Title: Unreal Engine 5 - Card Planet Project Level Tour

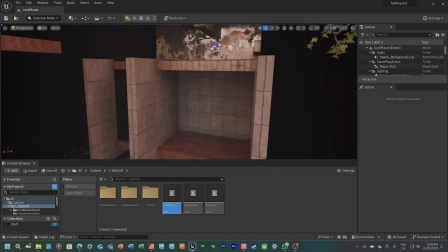757s
So if I was to actually play this, you know, if it was like an actual game,
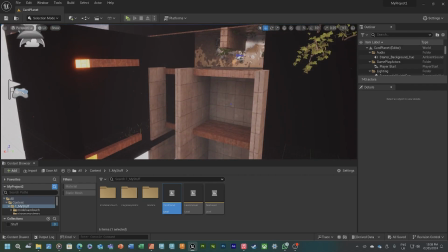761s
you wouldn't want to have these because they just destroy performance because they are unoptimized box brush assets.
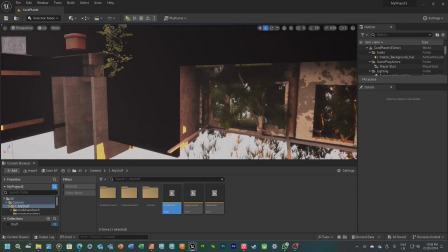766s
You know, they're not designed to be final assets. They're just designed for things like blockouts. Which reminds me, my level designer on my final major project,
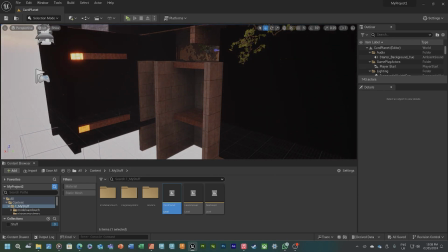775s
he tried making something out of box brushes, and it's like you're supposed to be the best. You're supposed to be the best at this. That's what Alex told me. Why are you making things out of box brushes? Even I could do this better. And I don't specialise in level design. I specialise in doing what I want because I want to be a product designer, not a games designer. And Rob let it happen.
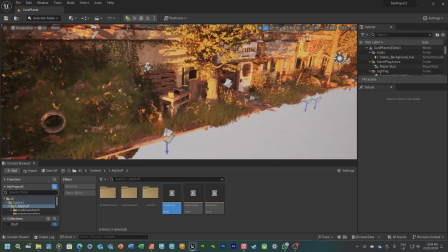793s
So thanks, Rob. Thank you, Robert Perkin. Love that guy.
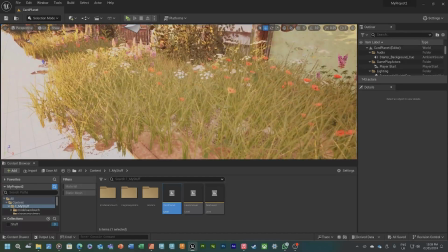797s
But yeah, I want to explore one more thing, which is going to be the ground.
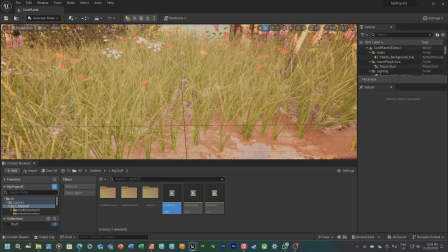805s
Now, in my studies of grass, my in-depth studies of grass,
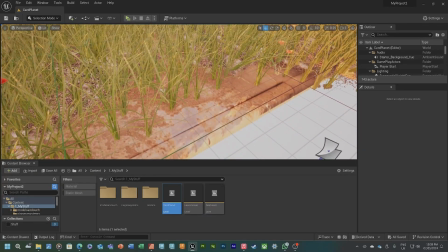810s
I realised there's something that could be quite difficult to create is a transition from the,
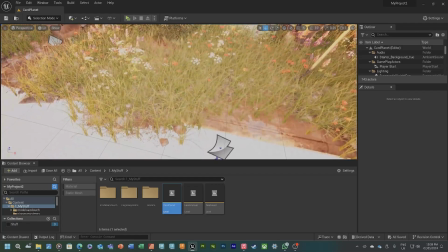818s
you know, like the concrete pavement into the dirt.
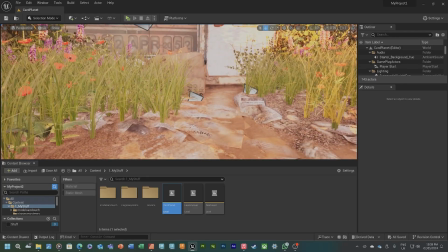823s
So what I did is I have these generic dirt assets. I look at all these newspapers around news crews.
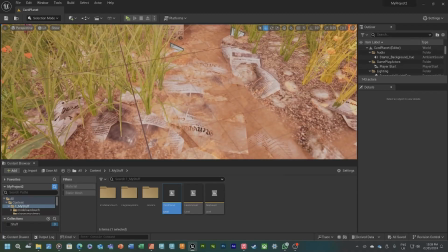829s
I just thought that was really fitting, even though it's been a very long time since whatever disaster happened.
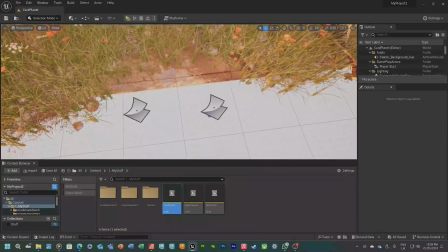835s
The newspapers will be melted away, but it's just a nice detail. Ignore it. But yeah, anyway.
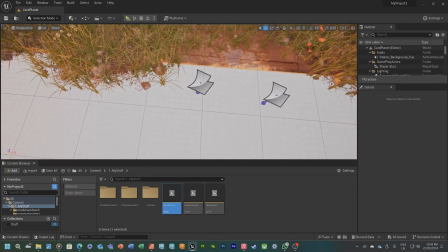841s
So that transition was initially quite difficult to create, but then I used decals.
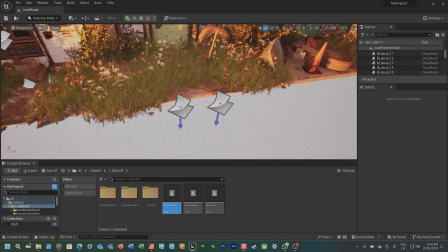847s
You can actually see the drop downs here. They're the decals, these little guys here. You can see the boundary for it.
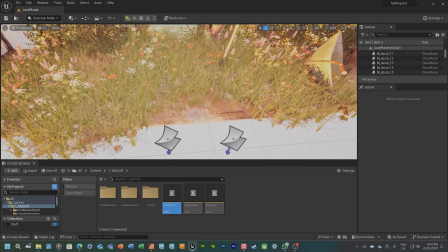853s
And it's just a decal UV projection, there we go, they're the words I'm looking for,
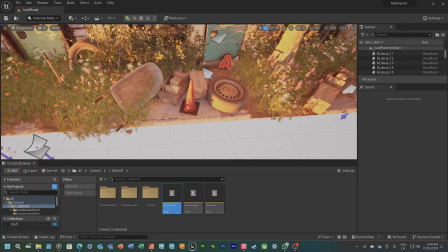860s
onto the ground just to make the transition from dirt to concrete a little bit easier.
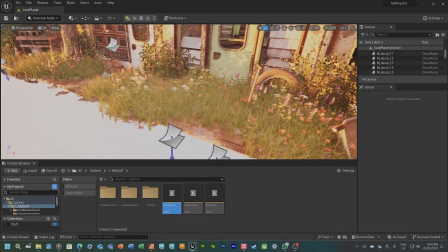867s
And it's, you know, it's easier to see over here in areas that aren't quite as polluted by grass and clutter.
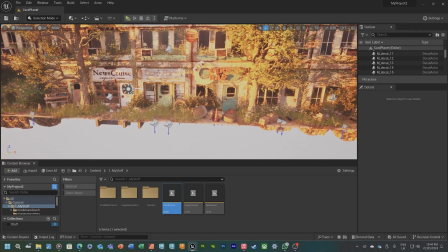875s
But yeah, I think it's quite nice. I'm a big fan. Yeah.
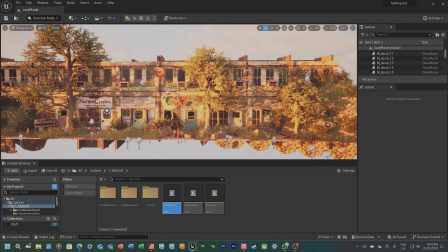882s
And let's talk about the lighting for a second, actually.
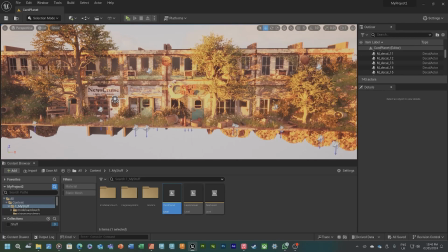885s
So when I think spring, I think this is just my personal perspective and history, I suppose.
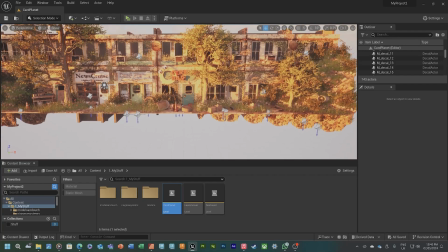892s
When I think spring, I don't think of bright days, you know, like a bright, glaring sun.
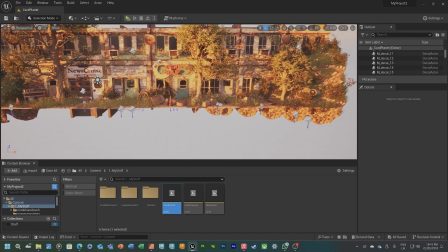900s
That's summer to me. I think of summer when I think of blazing hot sun.
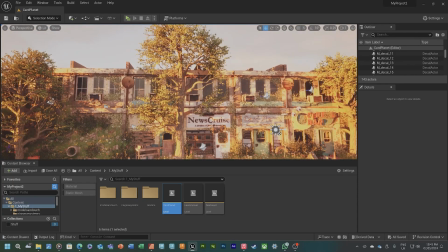905s
When it comes to spring, and also kind of autumn to an effect, but autumn has that, you know, like the unique aesthetic of having orange trees.
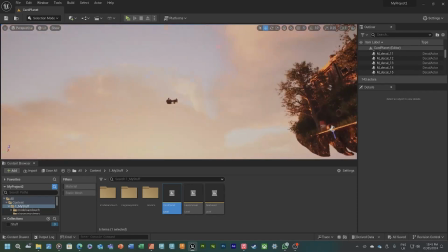913s
But with spring, I associate it with, like the golden hour, wherever the sun is. I don't remember where I put it.
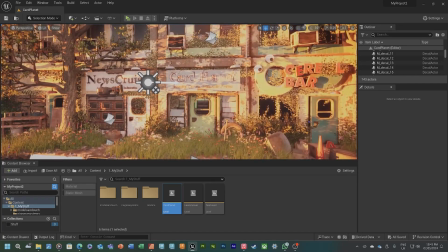919s
Probably behind the volumetric clouds over there. But yeah, I think of the golden hour.
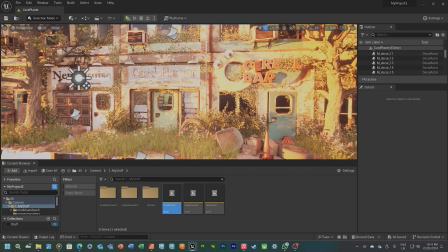924s
And I just think that the golden hour can make anything look brilliant, no matter what it is.
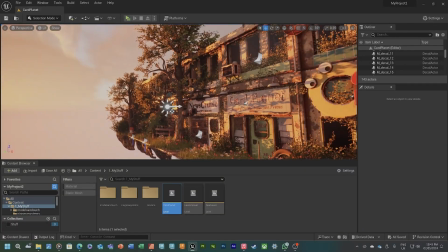931s
You could have the most disgusting looking product ever, and you make the sun look nice, and it will look nice.
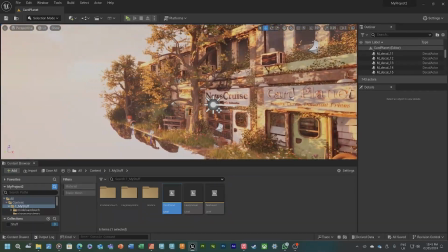938s
They're just the rules of it. But yeah, I just think it really adds to it, and having these long dramatic shadows that,
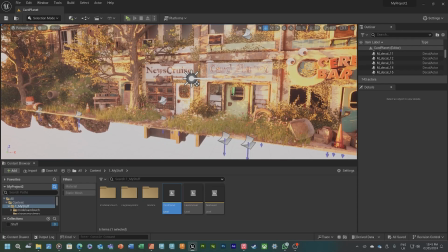946s
just traipse themselves across the entire scene, it leads to something that's really unique looking and really beautiful,
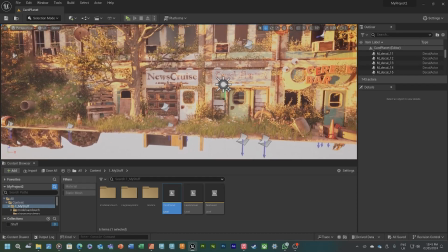953s
in my opinion. Why do I need to add that? It's fact, guys.
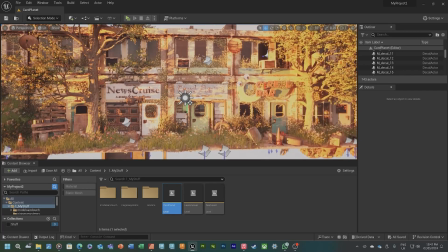958s
But yeah, I just know that this, using Unreal Engine,
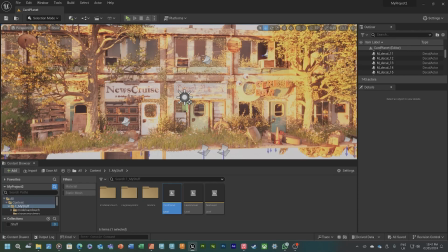962s
is something I can do to make myself stand out from everybody else who's using not Substance, is it? What do you guys use? Adobe Dimension, yeah.
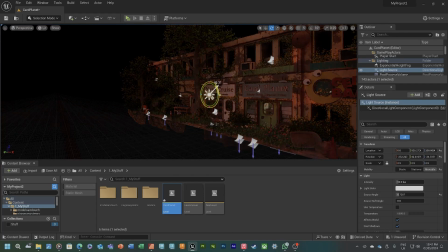974s
Feel sorry for everybody who has to touch that program, but yeah. Want to just change the song.
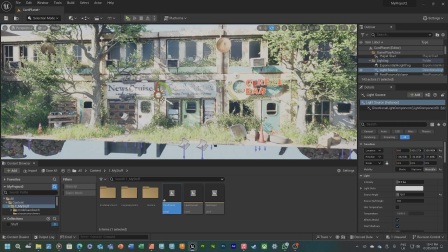981s
There you go. You see how it looks nice, right?
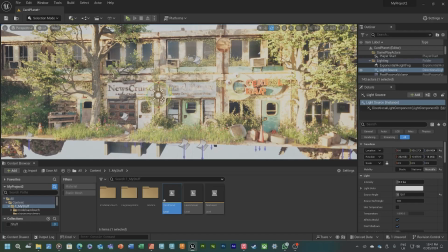985s
But it's too overexposed, and it just kind of stops me from
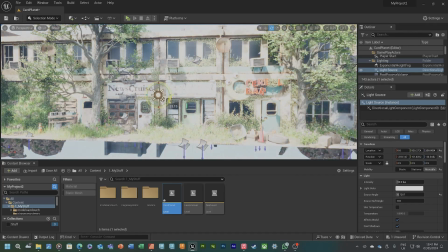992s
really identifying with it. I like this kind of level, between the two,
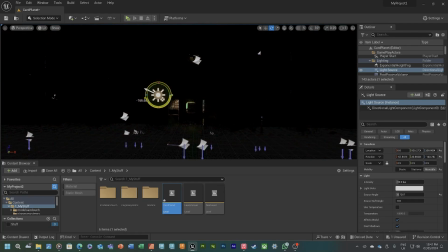997s
but then anything like this, it just looks washed, And then nighttime,
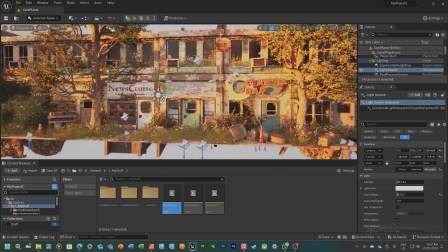1002s
you can't see anything, so don't want that.